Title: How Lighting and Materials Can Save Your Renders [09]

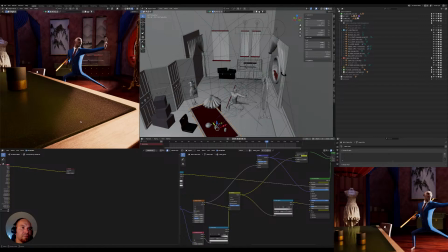(9:29)
I wanted to have just some
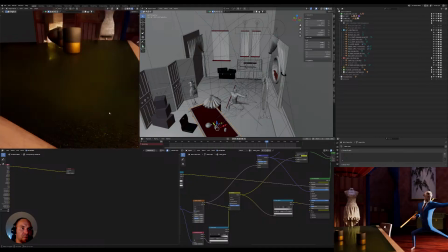(9:34)
sort of noise to add a bit of imperfection to the surface of the material.
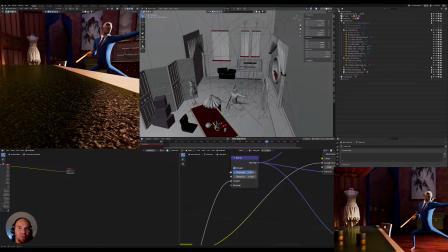(9:45)
Because the other one is doing this here, but it should be actually changing. Yeah, it is.
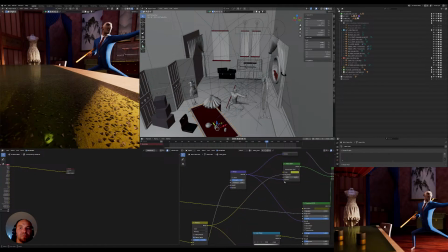So yeah, the idea was to have the difference in the reflections here,
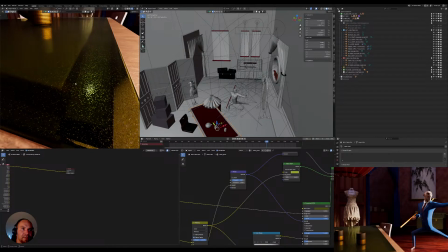(10:18)
so that it's interacting a bit differently with depending on the angle. But yeah, maybe this angle that we have here is not maybe the best for showcase
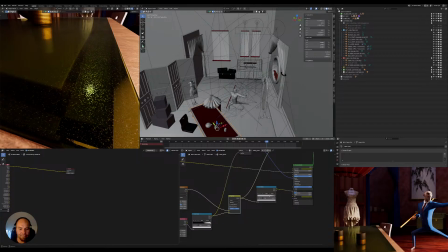(10:38)
this material. So
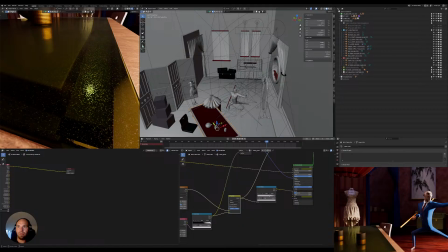what we can do here more.
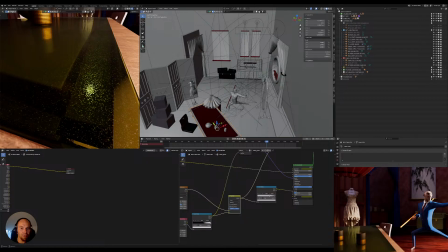(11:09)
Oh, we lost the music. What happened here? Let's check just a second.
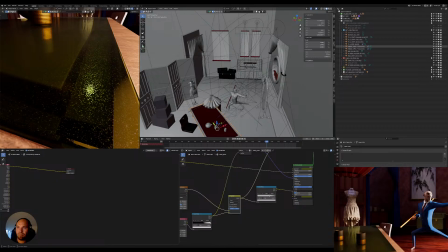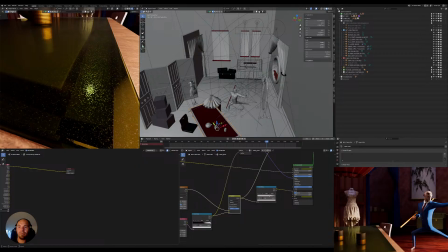And go again with this one. This one is okay.
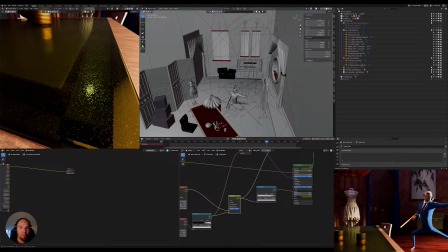This one can play here in the background.
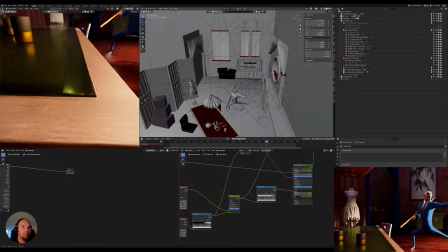(12:15)
And let's continue on here
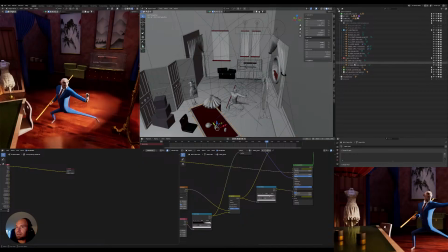(12:22)
with the lighting of the character, because now I just have
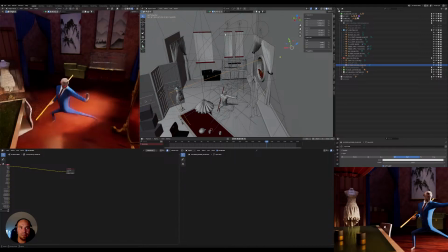(12:29)
this light here that is the one that is burning him. So let's can lower the light here.
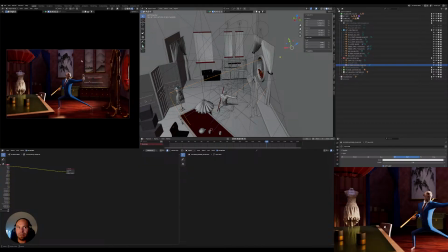(12:42)
Already he's already more integrated in that way into the scene than when he was with the overexposed light.
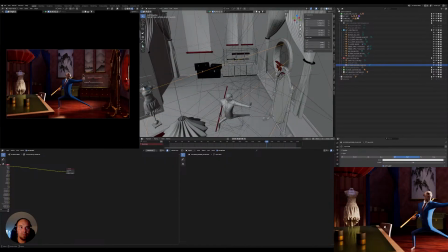So we can maybe play a bit with
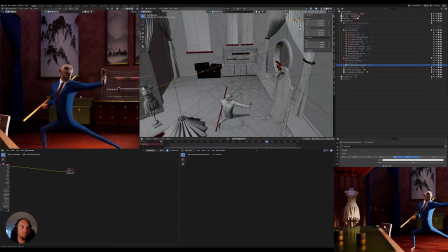some fill light maybe here
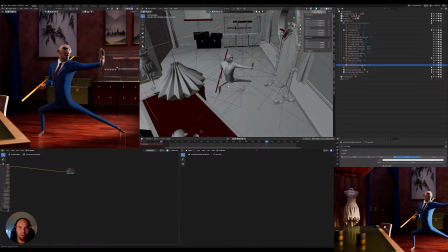(13:22)
to add a bit of extra information, although
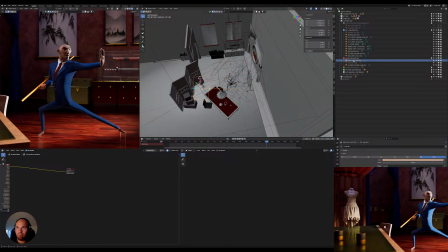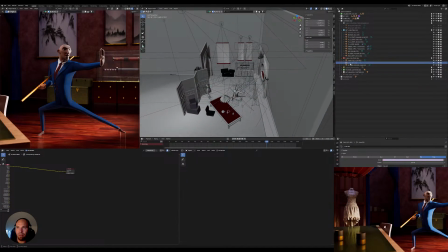(13:34)
it might not be necessary.